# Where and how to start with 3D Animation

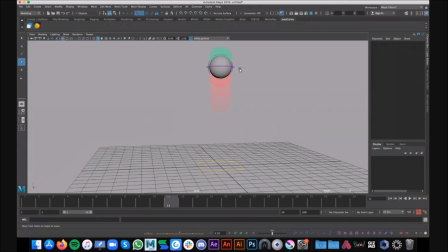And there's a pretty cool tool in Maya called the Graph Editor. So I'm going to bring that up.
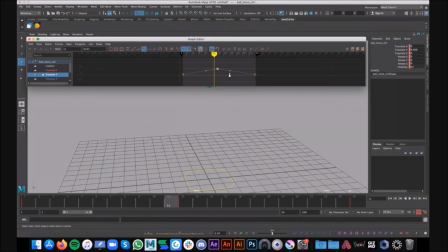Right here where we can control how these in-betweens are going to be shown.
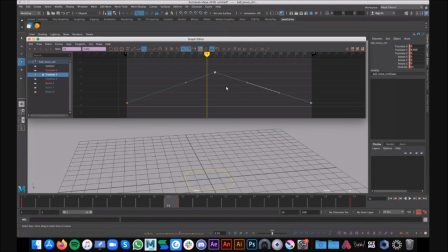So I'm not going to get too technical with this because I think learning a tool like this will, you know, it takes a little bit of, you know, practice and a little bit more time than just like 15 or 20 minutes. So I'm just going to, you know, do it here to show you guys how controlling these in-betweens.
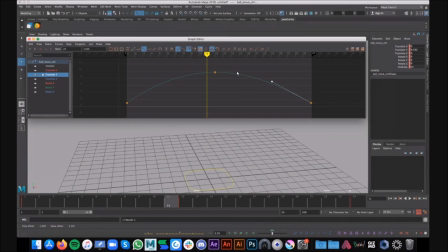This green line basically represents all the in-betweens. So instead of the line being too linear, I'm making sure that I'm saying Maya to hold the frames in the top part of the arc for longer,
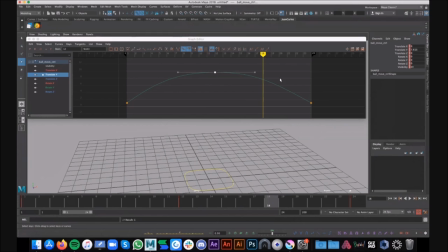and then making sure that when the ball is coming down, they accelerate and they are more separated between each other.
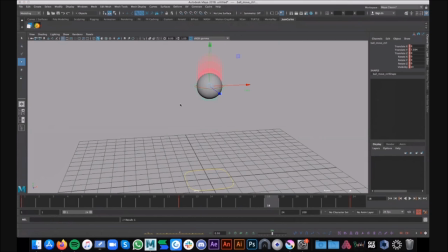So if I do this, just move this out of the way, then you will immediately notice a big difference. see now it feels that the let me just turn off via the
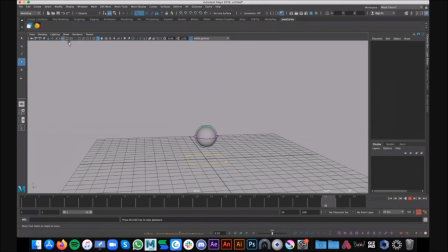in between so you can see now you can feel that the ball is actually moving and you know bouncing in in a proper way in a really cool way right now it feels real it feels heavy it feels you know you can feel the resistance you can feel the ball
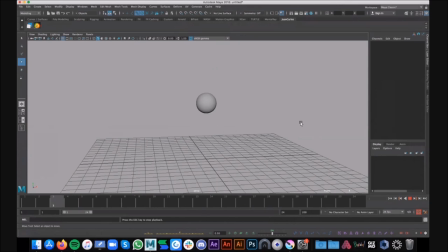decelerating at the top of the art and then accelerating as you know as it's coming down um so this is basically the same principles that i applied in the 2d drawings and because you know that's what it is it's drawings it's just the ball represented in space in a different place in space for every
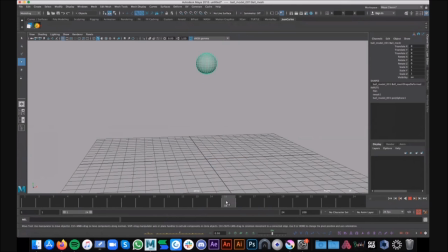single frame you know it's it's moving right and then you know this is like the basic uh bouncing ball but then we can try and add another principle which is called the squash and stretch to make sure that it feels more
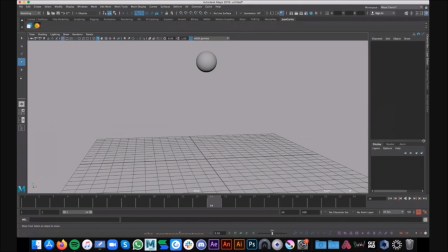more organic and maybe a little bit more cartoony and nice and i'm gonna show you guys how to do that um so here watch we have these controllers here in this specific rig that will make the ball you
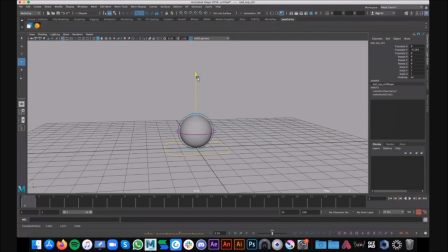know do this kind of stuff which is really cool feels really organic and you know fleshy and again you have to understand when and where to use this and most importantly you have to understand why you are
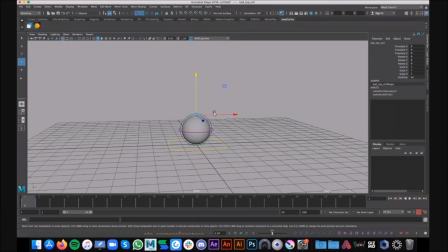using these controllers you don't want to add any squash and stretch if you don't understand why it should be there because again this is just gonna make your animation look weird so you know let's put a little bit of thought process here so you can understand why I'm putting these these
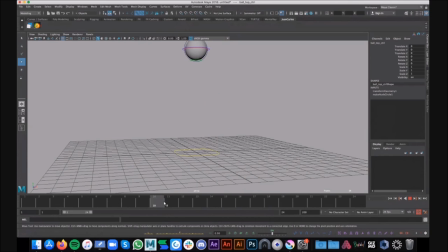frames where I'm putting them so if we understand that the ball has force has energy and it's coming up and down we want to make sure that when the ball contacts the floor we want to make sure that all that energy reads you know as a squash because all the energy is
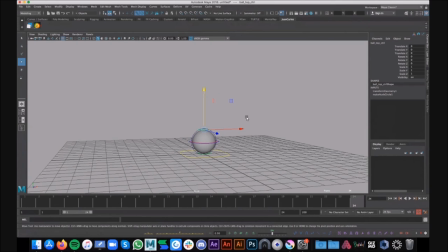coming down so the energy has to dissipate somehow and that's going to affect the ball in the contact positions so frame 24 is the contact so i'm just going to squash the ball right there okay and because this is a loop i'm going to
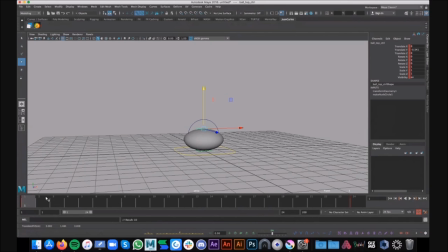copy the same squash to frame one because that's exactly the same pose right but then you'll see the ball cannot be squashed for the whole time right because it feels you know like weird it doesn't
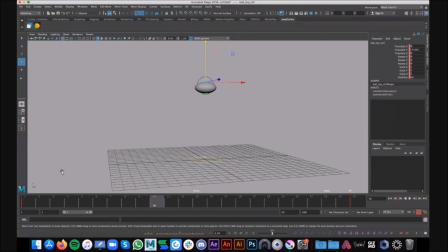make sense that the ball is squashed all the way through so after the squash